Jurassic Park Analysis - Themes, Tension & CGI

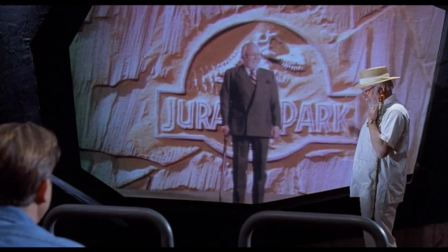4:14 Is he making this park for science, or for his own monetary gain, or for the more likely reason somewhere in between?
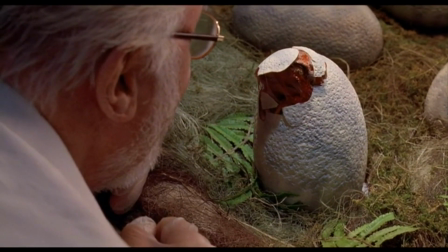4:21 However, his devotion to creating this park blinds him from looking at it objectively.
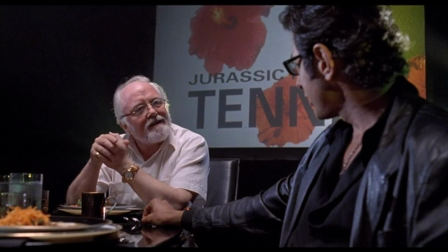4:25 In this scene, when they're discussing the morality between bringing dinosaurs back to life, the scientists fight John Hammond on this.
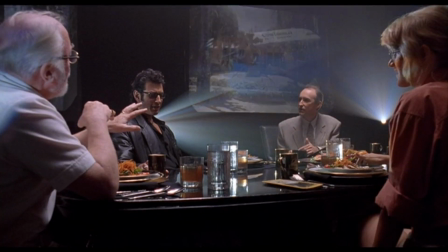4:32 However, the businessman takes his side. Regardless of why he made it, money was clearly on his mind.
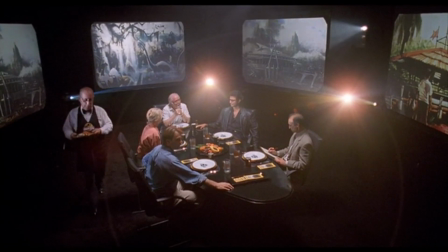4:38 Many times he repeats the line, Spared no expense.
Spared no expense. thus showing that there was an economic thought involved.
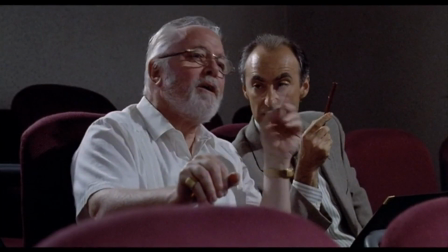4:46 And as we learn, it was okay to spend a lot of money because he knew he was going to be getting it all back.
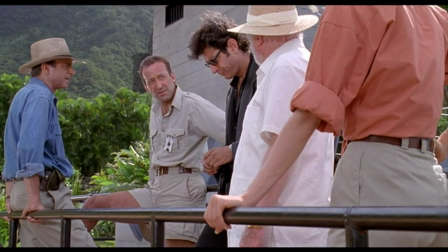4:51 And although Hammond may pretend like money isn't an issue he is worried about, he certainly does bring it up a lot.
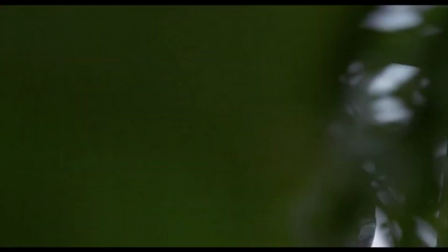4:57 But let's move on and discuss the technical side of the film. Let's start by trying to break down the reason that Steven Spielberg's movies feel so human.
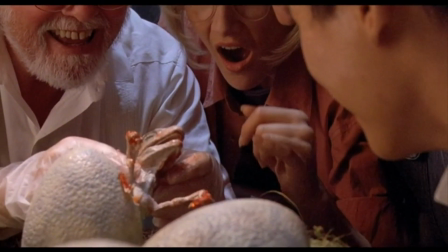5:05 And the simple reason is that they are all centered around people. All of his movies that
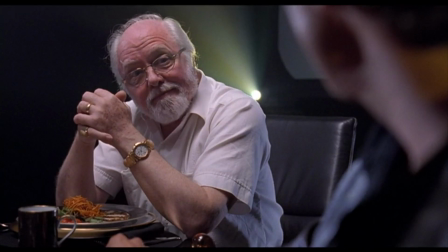5:10 involve something that isn't human still have people as the biggest emphasis in the movie.
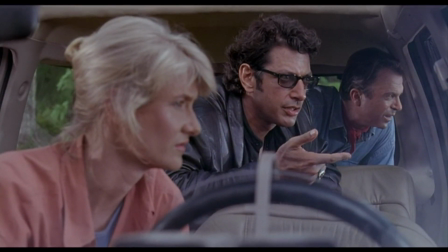5:15 Jurassic Park is about people trying to survive on a dinosaur-filled island.
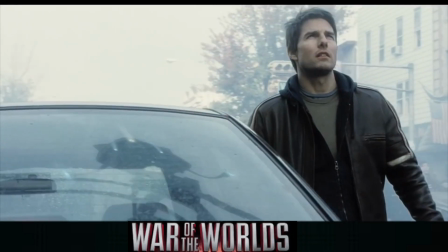5:21 E.T. is about humans helping an alien. War of the Worlds is about people surviving an alien invasion.
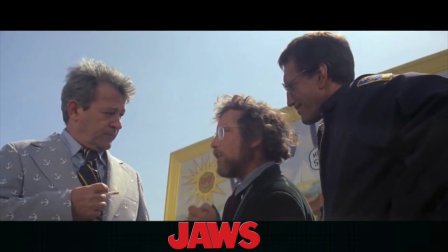5:27 The same can be said about all of these movies.
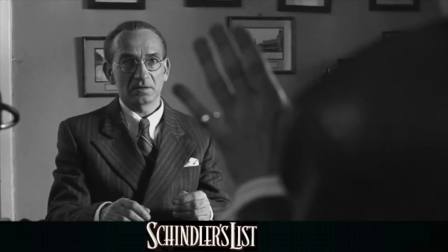5:30 At the center of Steven Spielberg's entire filmography is people and their relationships and their bonds.
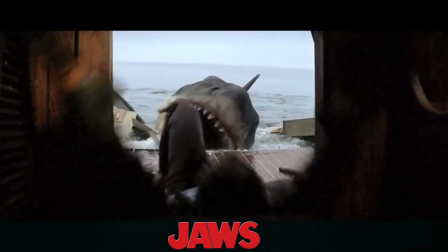5:36 However, he employs inhuman plot devices to help tell his stories.
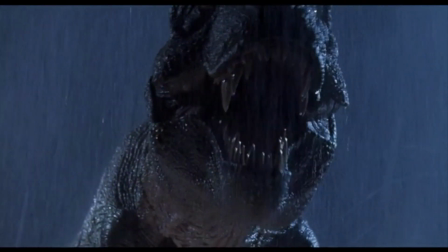5:41 And let's examine that within the opening scene.
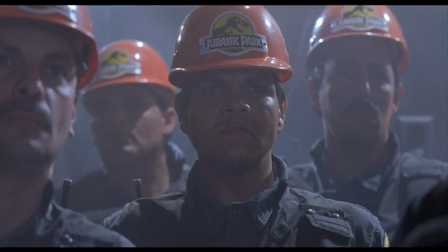5:43 After we hear John Williams' amazing score, we see a group of Jurassic Park employees receiving a new dinosaur.
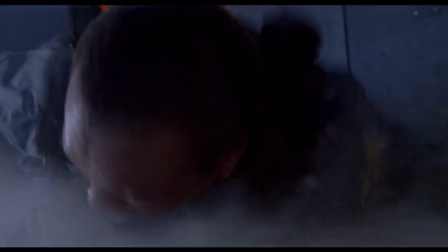5:50 And needless to say, this event goes horribly wrong. What we see is people dealing with the dinosaur.
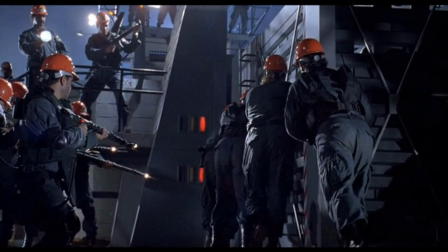5:57 We get this shot of the dinosaur's eye amid all the chaos, but besides that, we only see people.
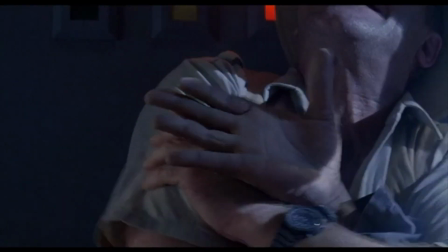6:03 Just like Jaws, Spielberg held back in showing these creatures to help strengthen the human element to his story.
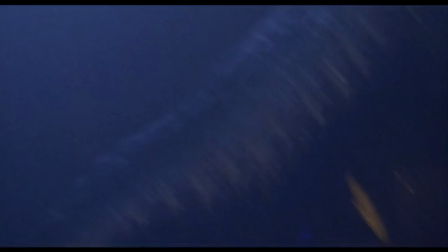6:10 This scene is able to show the power of the dinosaur, even though we only see a fraction, a very small one, of its entire body.
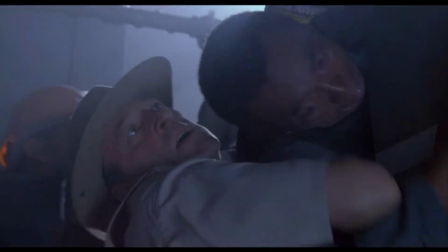6:17 We see the force of the employees trying to stop it, but it clearly isn't working.
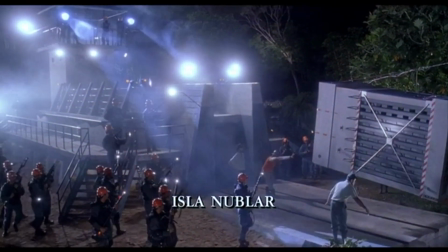6:21 The other important thing to note is how many people we see try and stop one dinosaur, and still are unable to do anything.
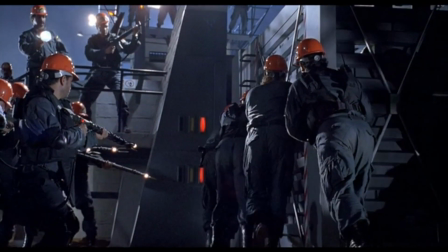6:28 Just like Jaws' introduction did 18 years earlier,
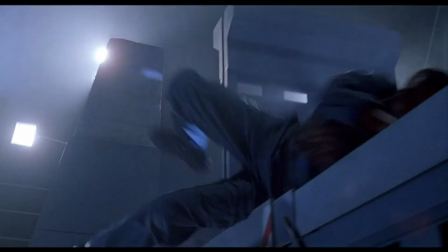6:31 the first scene is able to set the tone and tell the viewers that the beast we're about to see is one that we are not supposed to be reckoned with.
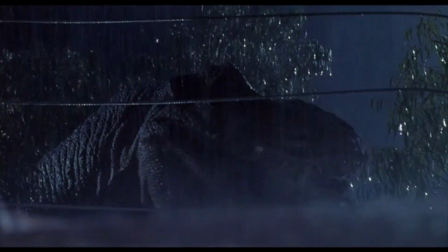6:39 Let's fast forward a bit to the Tyrannosaurus Rex sequence, one of the most notorious in the entire history of movies.
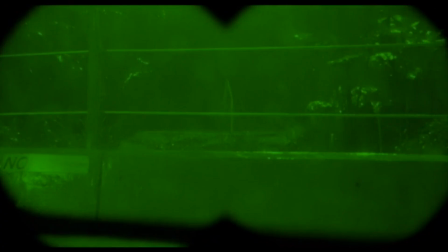6:45 After we see the goat's death, we know that something is going to happen. There used to be a goat in the T-Rex pin, now there's not.
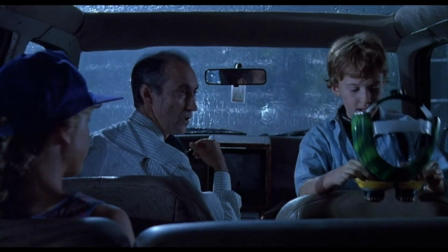6:53 Now that we know that the T-Rex is going to come and attack them.
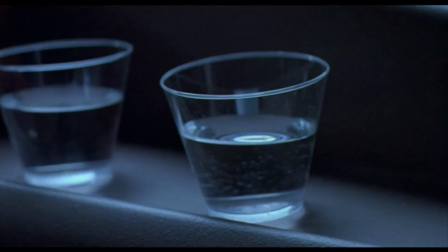6:57 And what I love so much about this scene is what Steven Spielberg does to build up suspense.
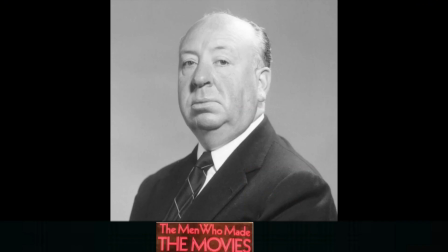7:02 So, let's go to the Hitchcock bomb theory, in which he says, "The essential fact is to get real suspense. You must let the audience have information." And that is exactly what Steven Spielberg does.
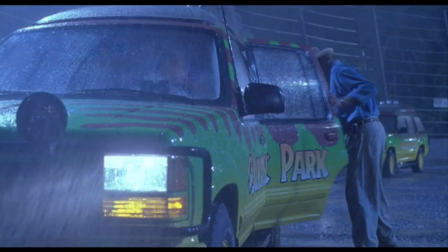7:17 You know a T-Rex is about to attack, but you don't know how soon, how many casualties there will be, or anything else that could happen.
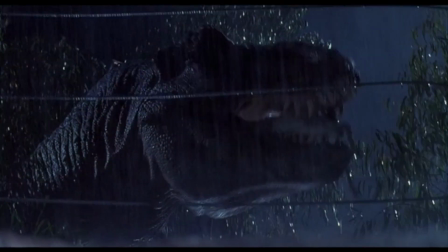7:25 This scene is true suspense building. You see the dinosaur, and you know that there is nothing the characters can do.
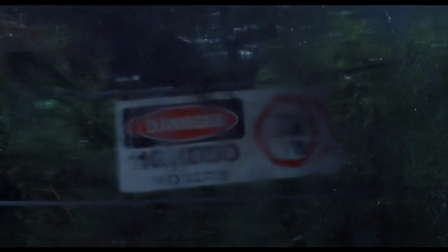7:31 This shot of the fence shaking shows the force, but without showing the dinosaur,
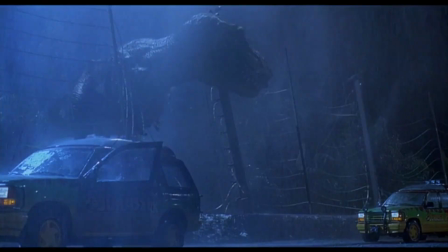7:36 allowing us to build up our own mental image of what the dinosaur looks like. The introduction of characters also has some significance.
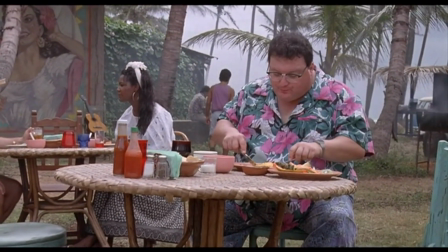7:44 As the saying goes, you'll never have a second chance to create a good first impression,
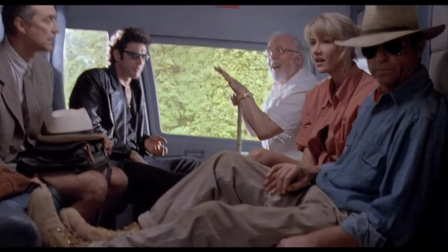7:49 and in this film, we see a bunch of really great first impressions. Think about the best characters throughout cinema history.
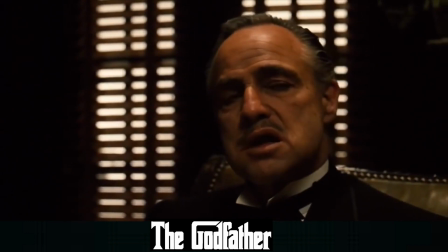7:56 Usually part of the reason we love them so much is their introduction. So let's single in on a few introductions that Spielberg gives us in Jurassic Park.
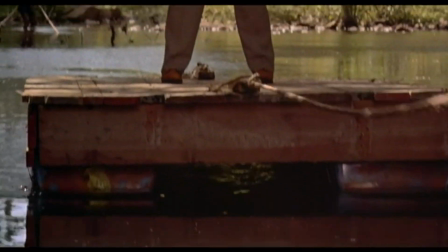8:05 The first character we meet is Donald Gennaro, a legal representative of the Genetic Mutation Corporation.
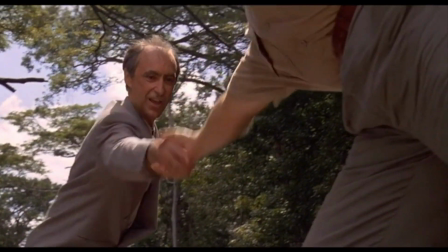8:12 What we learn from him is that he's out of his place and only concerned with the financial benefits that the park can bring.
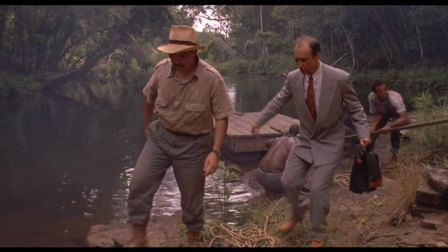8:18 We are facing a $20 million lawsuit.